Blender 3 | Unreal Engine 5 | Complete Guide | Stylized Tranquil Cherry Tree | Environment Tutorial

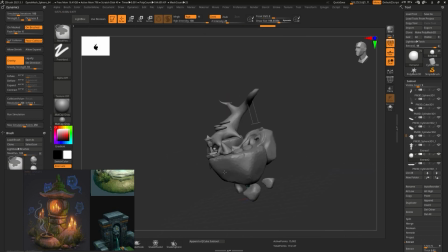(4:08)
And I think that will look really nice in order to break apart the bottom,
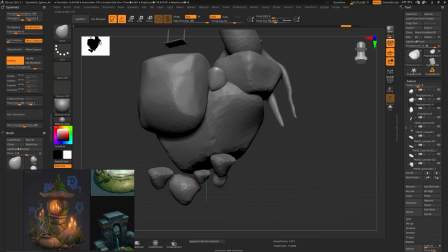(4:13)
and as well as I didn't want to make it look just completely kind of a square slab, so I wanted to have it more of a stony look,
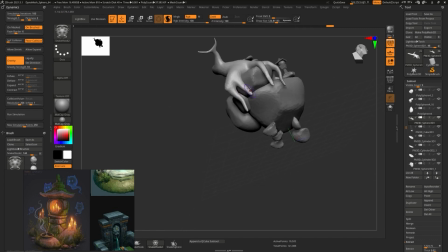(4:19)
again just to work with that kind of a flow of organic aesthetic.
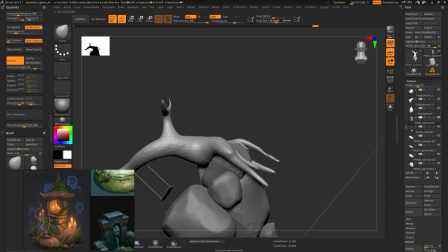(4:23)
So right now I'm also thinking, what if I'd add some organic shape into the swimming pool?
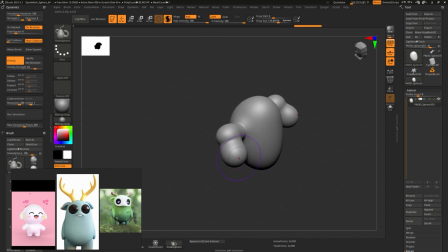(4:29)
What if I'd actually add something to show who lives in that kind of a place? And I'm thinking of a spirit tree or something, but in the end I figured that it might not look quite as well,
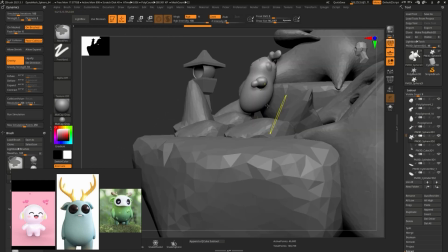(4:41)
mainly because I wanted to keep the mystery of that kind of environment.
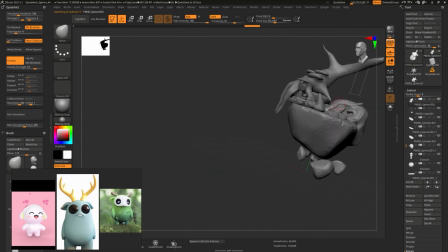(4:46)
But at the very start, while working with the gray boxing,
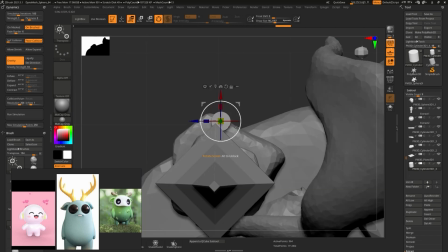(4:50)
it's always important to just experiment with the kind of aesthetics and the type of feeling you want to get out of your environment.
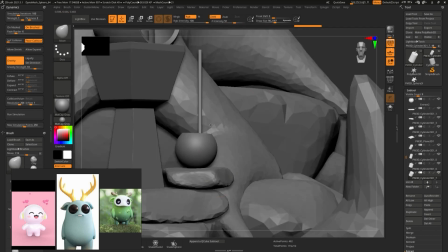(4:56)
You just want to make as many quick changes as possible and don't let
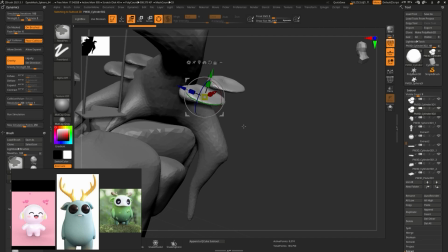(5:01)
yourself get hindered by the entire kind of meshes or any of the models that you have.
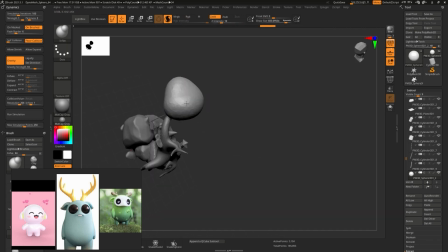(5:06)
You just want to have as much freedom as you can get, just to again play around with the shapes and get the right kind of
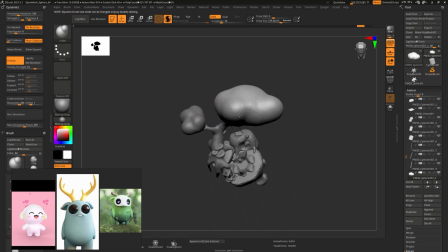(5:14)
a feel for the overall aesthetic and the silhouette of the environment that you're creating.
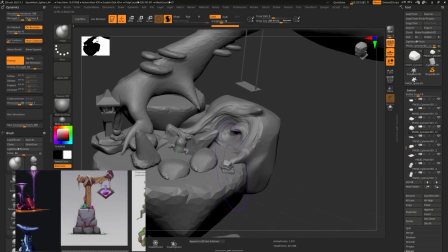(5:21)
So right now I'm also thinking on what to do with the post. I'm also thinking about attaching some stones at the bottom.
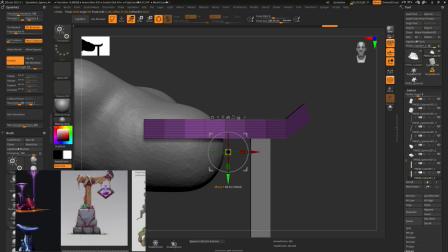(5:28)
Maybe it would look better that way, maybe not. But just playing around with the overall shapes.
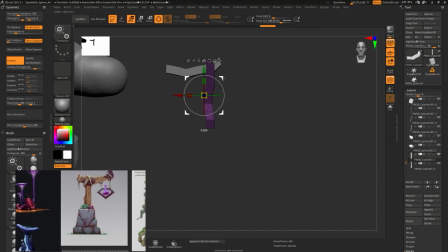(5:33)
Right now I'm using something called Z Modeler just to play around with the shapes. Although it would be probably easier to create that in something like Blender, I just wanted to get a little bit more something of a less organic type of a shape.
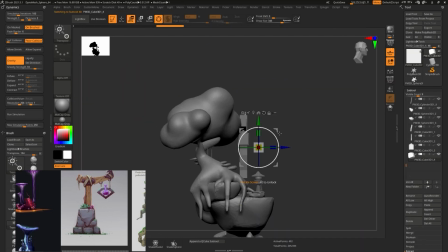(5:48)
And again, I'm not too worried about polygons or anything of the sort.
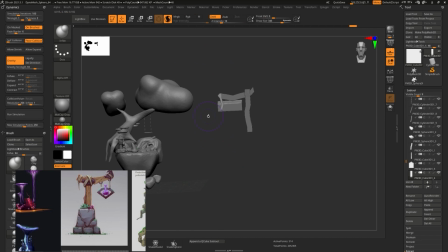(5:53)
I just want to get the overall kind of a design, the look out of the way, and just make it look a nice kind of a feel.
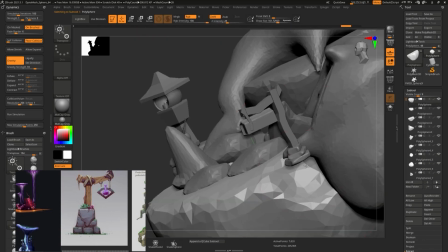(6:01)
So right now I'm still playing around with the island, still trying to figure out the overall shape and design it would have.
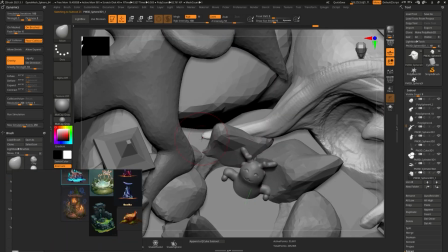(6:09)
And in the end, though, I figured it'd be much nicer to have the door right underneath the tree.
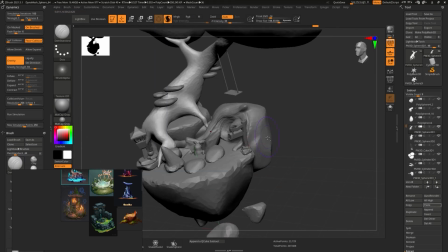(6:15)
I think that brings the eye it makes the overall aesthetic
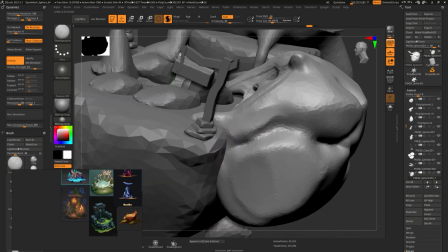(6:20)
more eye-catchy and straight up draws the eye towards the underneath of that tree.
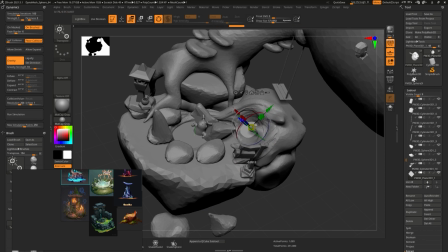(6:25)
So I think later on I will do that, and I'll have a pull in the area where I have the idea for where the door is now.
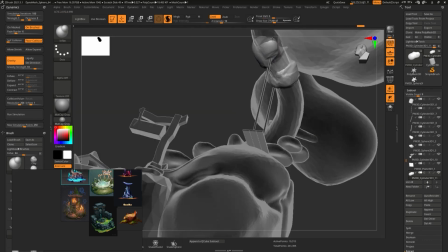(6:33)
But in the end, again, just by playing around with the shapes and not being too attached to overall design and
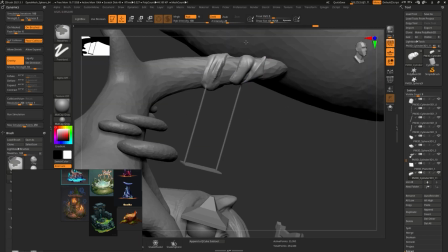(6:40)
getting the type of form you want to get is definitely a way to go with the gray boxing.
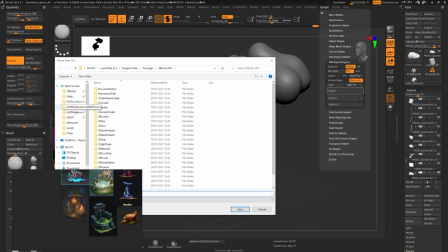(6:45)
So once I was happy with that, I went ahead and exported out as FBX and gave the entire thing over to Neil to continue the modeling process.
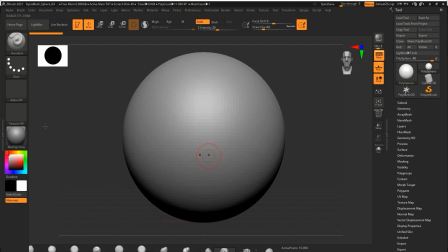(6:58)
Hello and welcome everyone to the modelling part of the stylized treehouse scene. And most of this is actually going to be done in actual Zbrush.
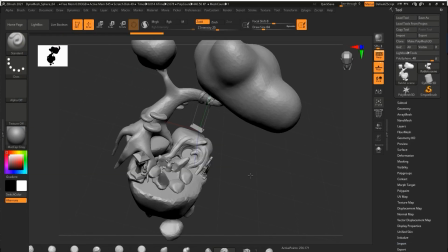(7:05)
So you can see there that when I first brought Luke's grey box in, it actually didn't come in properly, because sometimes if you're exporting from Unreal Engine as an FBX,
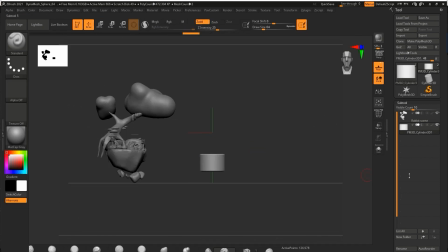(7:14)
it ends up with a lot of problems actually when you try and bring it into Zbrush or Blender or something like that.
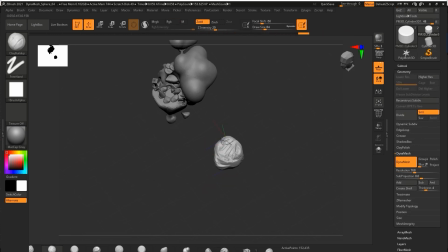(7:19)
So what I did was I first of all took it into Blender and then I exported out as an LVJ from there.
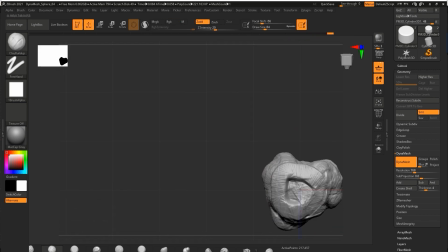(7:24)
Alright, so most of this is actually going to be done in Zbrush,
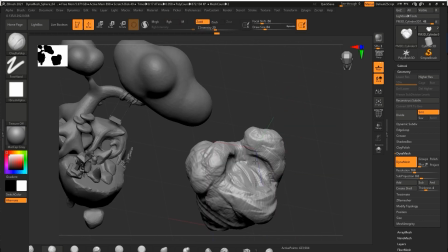(7:27)
and the reason is because it's just so easy just to get that kind of nice actual feel from that grey box and kind of plan it all out.
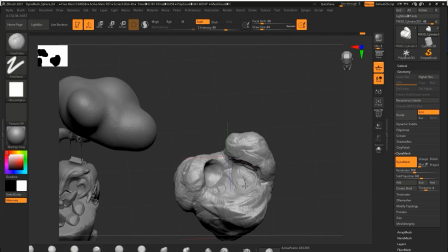(7:36)
So all you can see at the moment, all I'm using is just the clay tubes,
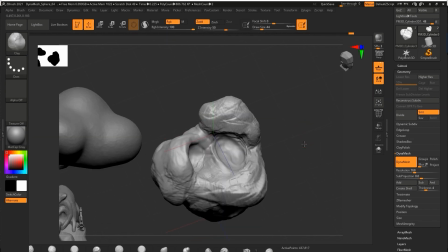(7:40)
clay, and just a simple clay brush just to actually build up the actual scene into what actually I want it to be.
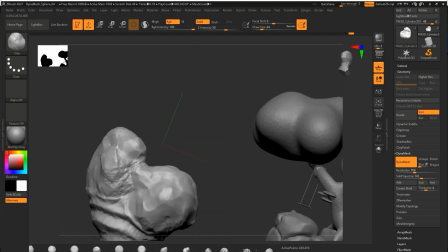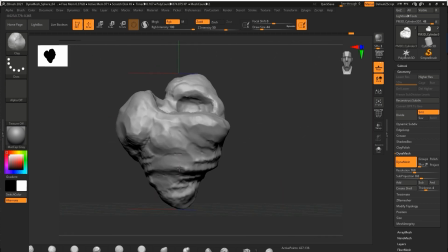(7:55)
You can see here as well that I actually use a lot of the trim dynamic brush. I very rarely actually smooth things out.
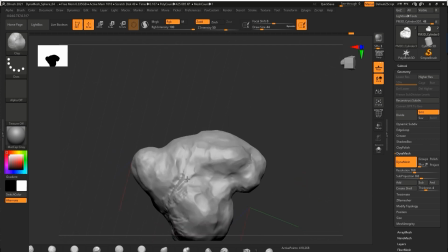(8:02)
Try and get away from actually just simply smoothing something with the shift button when you're actually working in ZBrush,
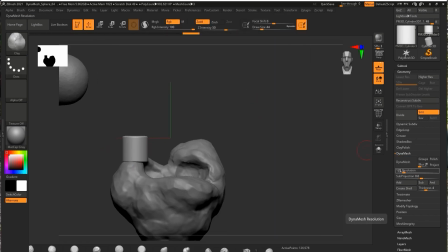(8:07)
and more or less just use H-Polish, trim dynamic or something like that. It'll give you a much better look.